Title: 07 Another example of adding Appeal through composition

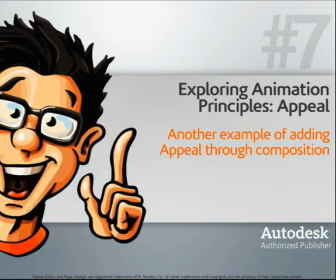Давайте посмотрим на другой пример добавления привлекательности в сцену через композицию.
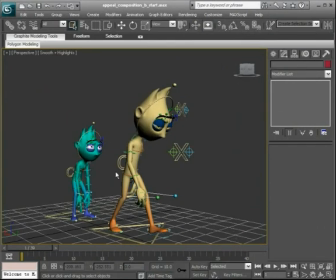Еще одним способом добавления привлекательности является увеличение превосходства одного персонажа над другим. То есть вот у нас есть пример. Зеленый персонаж подавлен тем, что желтый вот этот сдается и уходит.
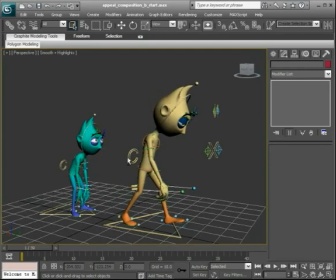Вот в такой вот сцене нам надо показать, кто главный, а кто нет. И надо, чтобы зритель это явно понимал.
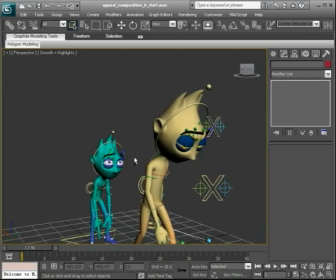Вот у нас есть настройка камеры, так, чтобы желтый персонаж был на первом месте.
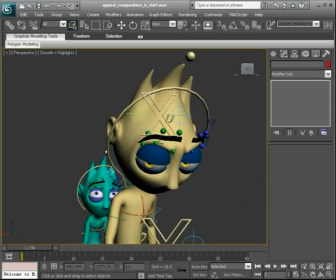То есть его хорошо видно, а зеленый где-то там на заднем плане.
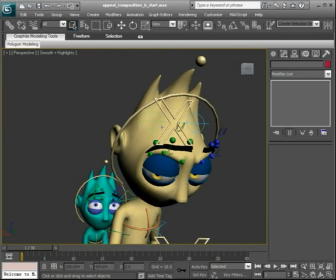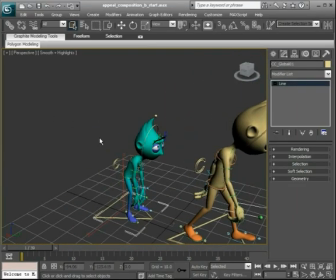Также мы можем взять вот этого зеленого персонажа и передвинуть его еще немного дальше. Вот так берем глобальный контроллер и передвигаем назад.
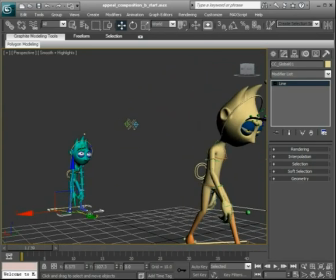Возможно, даже слегка в сторону, чтобы его было лучше видно. Берем его глаза вот так вот.
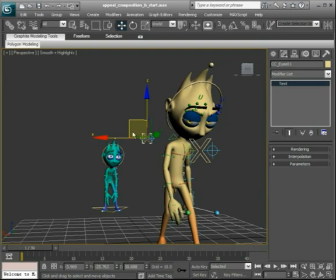И слегка поправляем их, чтобы он смотрел на желтого.
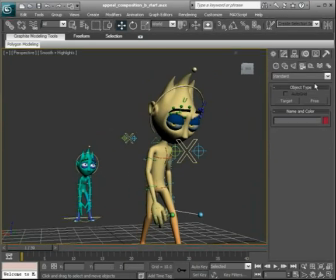Теперь давайте создадим еще одну камеру.
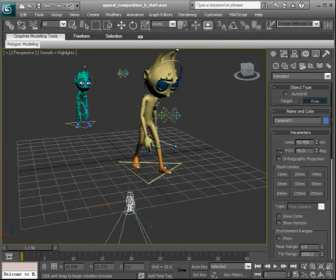Включаем привязку к углу, поворачиваем на 90 градусов вот так и на 180 вот так. Передвигаем.
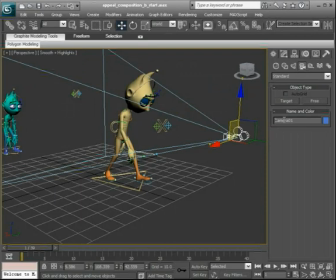Называем ее ShotCamera 01.
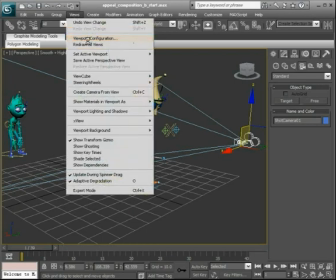Вкладка Views, Viewport Configuration. Нажимаем Alt-W.
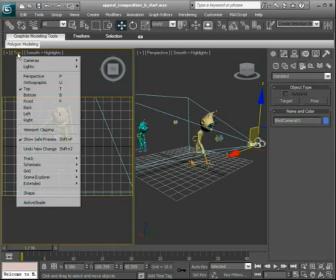Выбираем вот здесь вид камеры. Включаем Save Frames, нажав Shift-F.
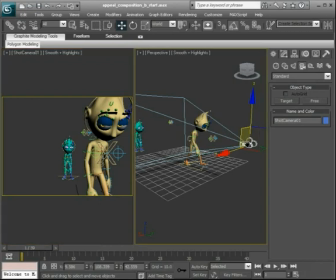Итак, вот здесь мы увеличили как бы желтого персонажа, и мы знаем, что он как бы главный.
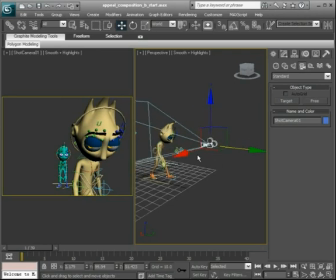То есть вся анимация сфокусирована на нем. Конечно же, внимание привлекает и зеленый персонаж, но нам сразу стоит понятно, кто главный из этих двух в этом кадре.
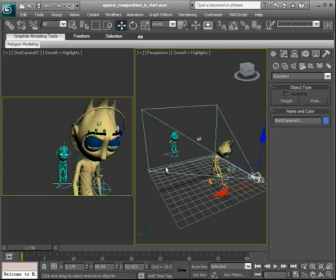Берем вот этого вот персонажа и передвигаем его еще сильнее вот так вот сюда. Может, даже слегка его развернем, чтобы он смотрел на желтого. Это мы сделали для того, чтобы в кадре было меньше пустого места.
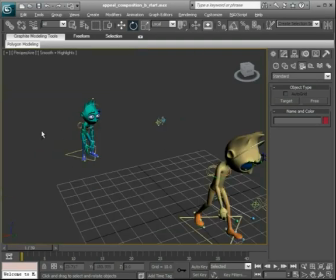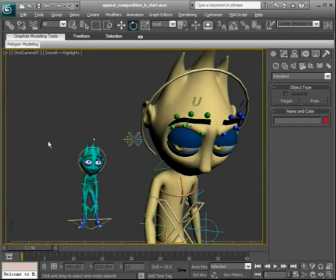Итак, вот мы посмотрели на еще один пример того, как мы можем сделать нашу сцену более привлекательной. Также вы можете посмотреть курс по анимации камеры, чтобы понять, как правильно с ней работать.